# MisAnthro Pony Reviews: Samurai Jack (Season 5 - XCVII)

Everyone at the rave holds up their hands symbolizing an S for samurai.
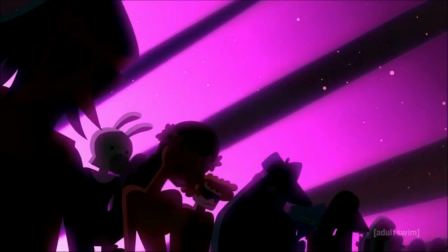As she calls out the samurai drop, everyone begins to bow their heads, as if paying respect to their long-lost hero.
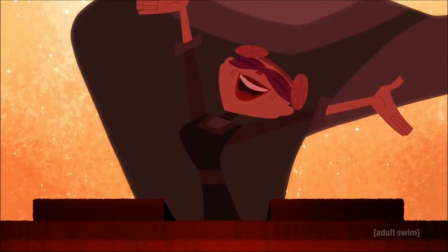She sings a song about the legend of Jack destroying Aku's hypnotizing music and how their loyalty to him remains strong to this day.
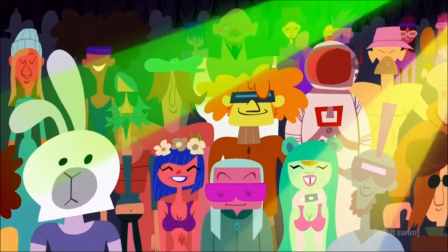The singer's vocal reach is beautiful to listen to, and the visuals are vibrant and lively.
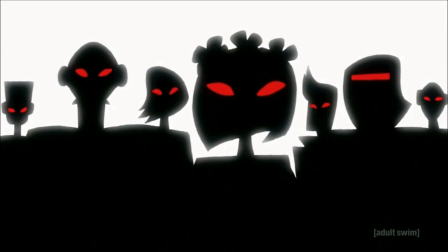The transition into the backstory within the song is done well, panning over to the dancers before covering them in shadow with red eyes.
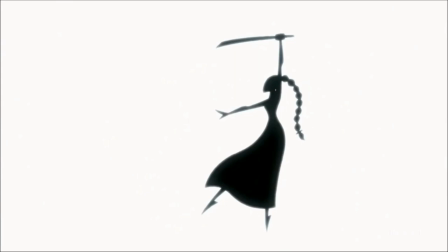The song also has an alternative presentation of what Jack may look like with long ponytail hair and a more elegant feminine form along with a dress, which I actually think works because it matches the nature of the song and its tone.
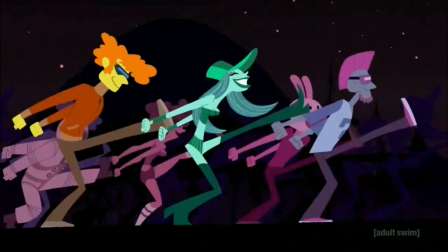And then everyone dances with a style inspired by Jack's fighting technique in which Ashi joins in.
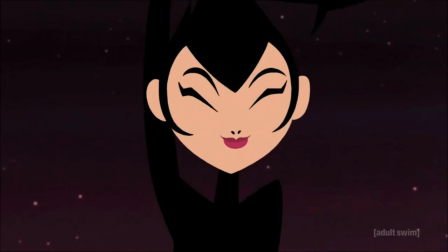Seeing Ashi enjoying herself by getting into the music and dancing with everyone is like seeing her being given a chance to experience simpler parts of life. She's having fun, she feels moved by the song and how it presents inspiration passed down by Jack, being able to fully embrace her spirit in a way she was never able to before.
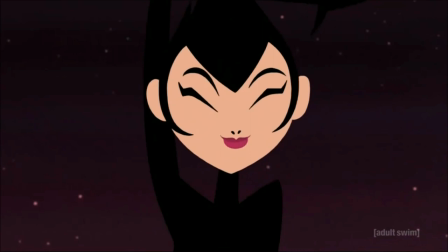Experiencing something new that seems odd to her at first, but slowly adapts to it and understands how much fun it is. This is the greatest joy she's experienced all of her life, with no worries of her previous life as an assassin or her overbearing mother.
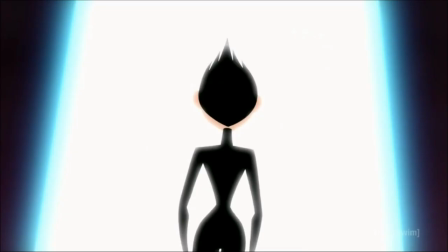She thanks the Wraith for telling her the story and wanders off with reassured confidence that she'll find Jack.
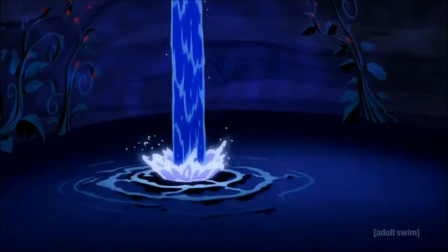She eventually comes across a spring where she remembers a pretty traumatic moment in her childhood
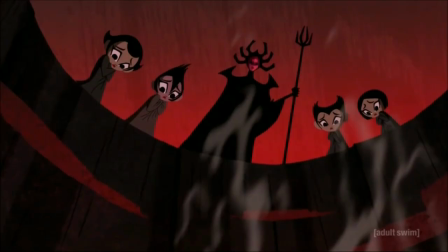where she and her sisters are told that they must be one with the darkness to properly serve Aku.
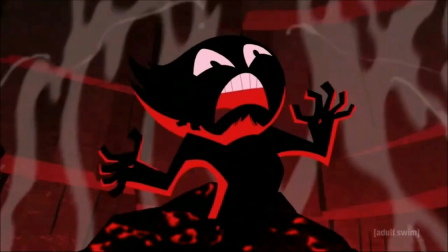Ashi is the first of the seven daughters to be shoved into a pit of steaming hot coal. When I first saw this, I was like, holy shit! Not only does this further show how brutal Ashi's upbringing is, but it's also a pretty clever twist. All this time, I thought Ashi and her sisters were wearing skin-tight jumpsuits as part of their training,
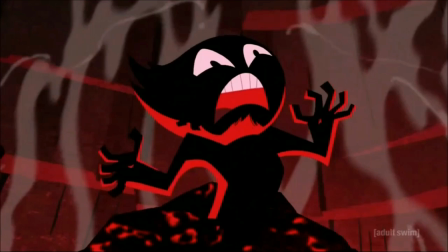but all their lives they were cloaked in burned, blackened skin. That's actually an unexpected thing for us to learn about Ashi's supposed clothing and really shows how fucked up her mother was.
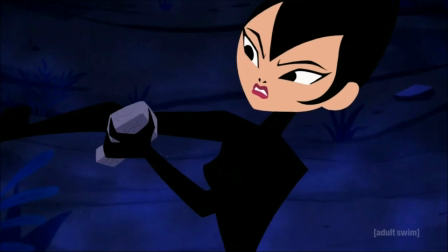Ashi then jumps into the spring and removes the tar from her body, and now it's just starting to feel weird. I mean, assuming her skin would still look that good after she was shoved into burning coal, I have to ask, why did her skin never outgrow the black parts of her body?
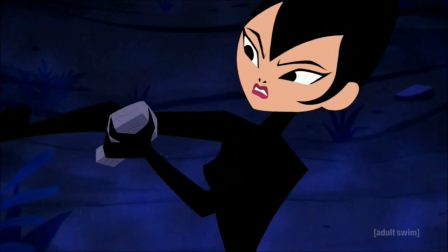I mean, her limbs and her form obviously got taller or extended as she grew up. Did the tar just stretch out along with the body? And for that matter, how is the black skin removable if it was literally burned onto her skin?
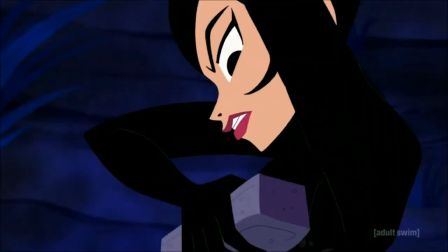Even then, how could her skin heal so quickly from all of that peeling? I know it's weird to talk about, but of all the things that Samurai Jack has done, this one just feels really awkward to think about.
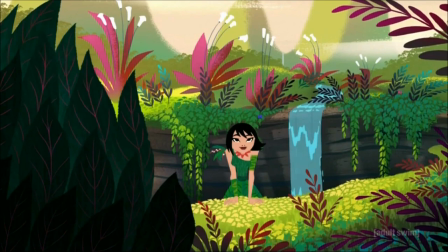Her change of clothing looks nice though, choosing to represent her curiosity of the outside world and its nature by wearing a fluorescent dress made from leaves and vines.
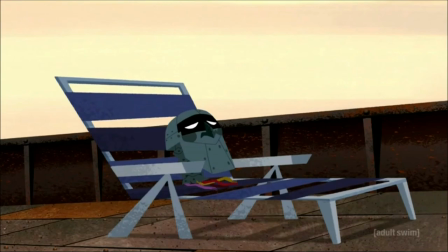After that, we cut to Scaramouche, who's just lying around on the ship until he sees a payphone that he can use to call Aku.
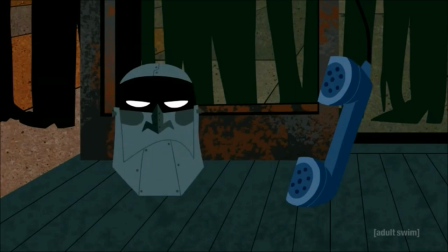He tries to call him, but there's too much talking on the ship so Aku can't hear him,
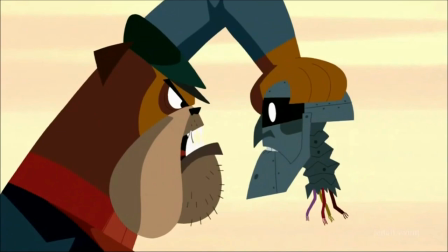and when Scaramouche tries to silence them, he's confronted by a pack of dogs and is thrown overboard.
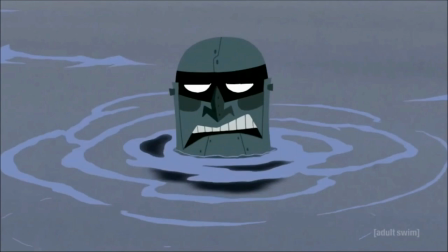This Scaramouche segment, unlike the last one, doesn't have anything funny in it. It's just more of him being interrupted or getting foiled. And this is where I started to have my problem.
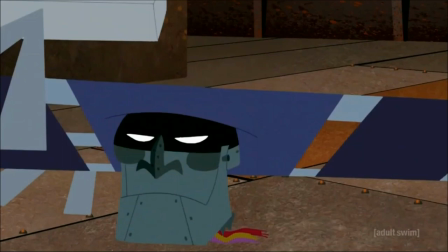The segments with Scaramouche always feel like they're interrupting a more interesting storyline, one that's more relevant to the overall plot. They take up too much time, and they haven't amounted to anything at this point. It gives me the impression that so far bringing Scaramouche back was a mistake and wasted potential for the story.
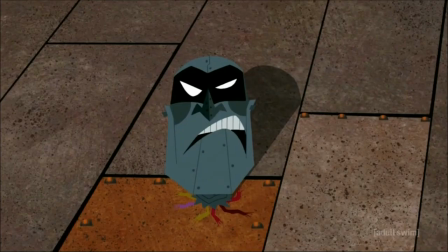His presence here doesn't do anything that benefits the overall plot, and the jokes that accompany it eventually lose their edge to them since it doesn't meld with the rest of the episode's establishment. And on top of that, it just feels unnecessary.